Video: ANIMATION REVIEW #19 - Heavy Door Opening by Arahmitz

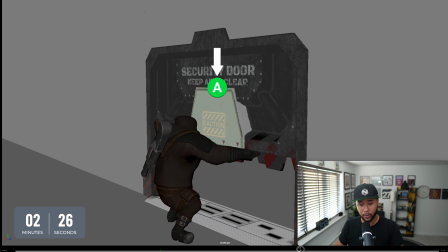497s
So you can actually reposition yourself once right here to lift the door more, so you can put yourself under the door, and then you can do it again when he actually goes all the way up. Perhaps you should feel more like he's struggling, and he's struggling so much that really he needs to kind of like get a good grasp on that door. He needs to be, okay, I need to use all my strength here, right? I thought this was going to be easier, but boom, I'm going to use all my strength.
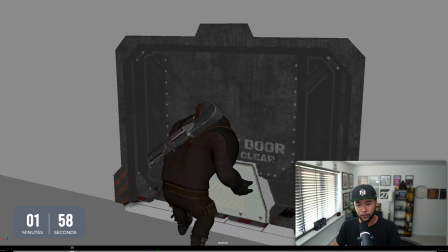524s
So that should help you as well. And then there's the last advice.
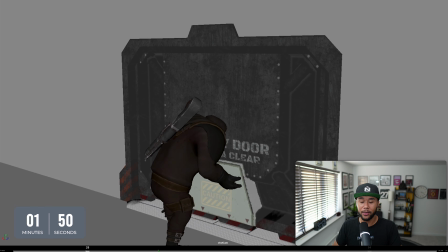531s
You need to find an ending to this, right? Because for me, once again, as an audience, I'm thinking, what happens after?
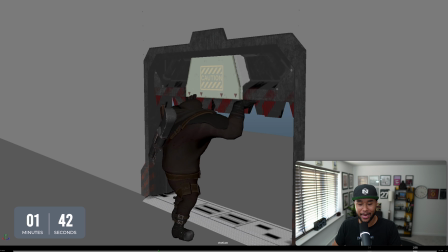540s
This is all cool, looks nice, all that stuff, but what is happening, right? Does he open the door because he needs to go through it? Does he open the door because somebody else needs to go through it? Is he helping a friend to actually escape somewhere? Does he want to go in? Once he goes in, does that door fall back down?
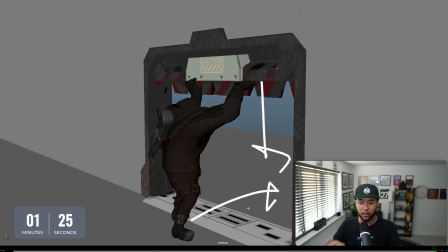557s
Is it more like Indiana Jones, that he has a certain time to actually go in before that door slams back down? You have many options to choose from here, and I'm curious to see what happens next, because the animation is looking really cool.
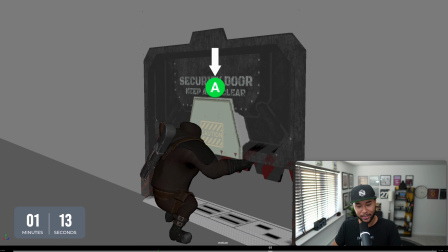572s
It's a cool idea, right?
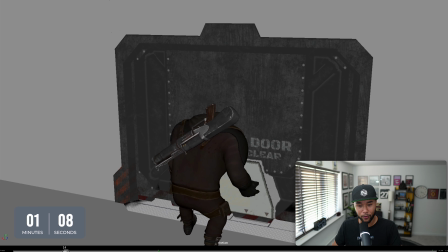573s
Also, that camera, when you actually get that camera to move from left to right, right here, make it less linear, right? Make sure that you actually kind of like get that camera to move slowly, and then get that camera to like basically slow out and then slow in, right? Or slow in and slow out, right? So it doesn't feel so much in your face.
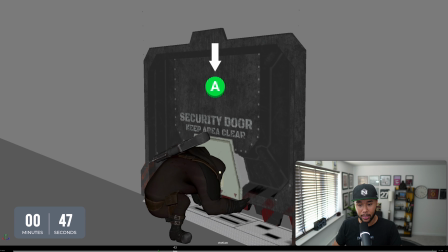596s
At the moment, it's very much like a harsh out and a harsh in, and the camera just stops. And that basically gives a lot of visibility to the camera, which is something that you normally don't want. You want the camera to be invisible. And one of the ways that you can find to actually get that camera to be invisible is that it goes from still to slowly moving out, and then when it stops, slowly stop, right? So that actually allows for it to be less jerky. That's it, man. I think you're doing a good job, man. Continue going, Arahmitz. And thanks a lot for submitting this piece in our animation feedback. I hope this proves useful to you and everybody else that wants their animations reviewed. You can do one of two things, right?
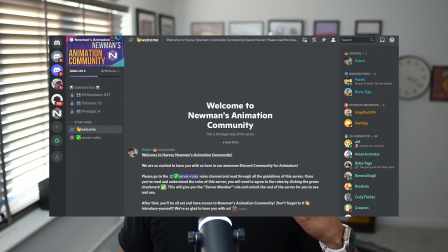640s
You can first join my Discord. Here we have lots of different chats. We have a lot of fun. There's an animation feedback channel that you can join in, and then I normally pick a random animation that I'm feeling or I feel like I have something to report to, and then I bring it back here on this 10-minute review. Second, if you actually want more in-depth reviews or more of a feedback session on your work,
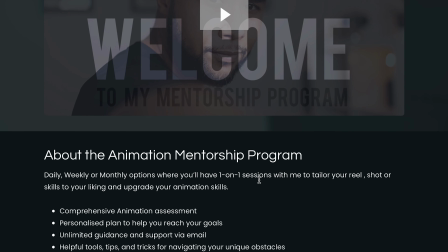664s
I have my animation mentorship where you can sign up and you can have either a week, a month mentorship, and at that point we can basically have a one-on-one where I can actually analyze your case, check what you're missing, and hopefully get you in the best path possible no matter where you are. And this goes for both like people that have not animated once or people that have been in the industry for many years. I can help both. I don't like to alienate anybody from actually learning animation. I think if I've learned animation, anybody can. So feel free to actually make your decision. All the links are down below, and I hope you enjoyed it. As always, thanks very much for my Patreons for supporting me in this channel every month. If you're interested in knowing more, head over to my Patreon. And that's all I had. Thank you very much for watching this video. If you like, subscribe, and comment. And see you guys next week. Until then, stay well, stay safe. Peace.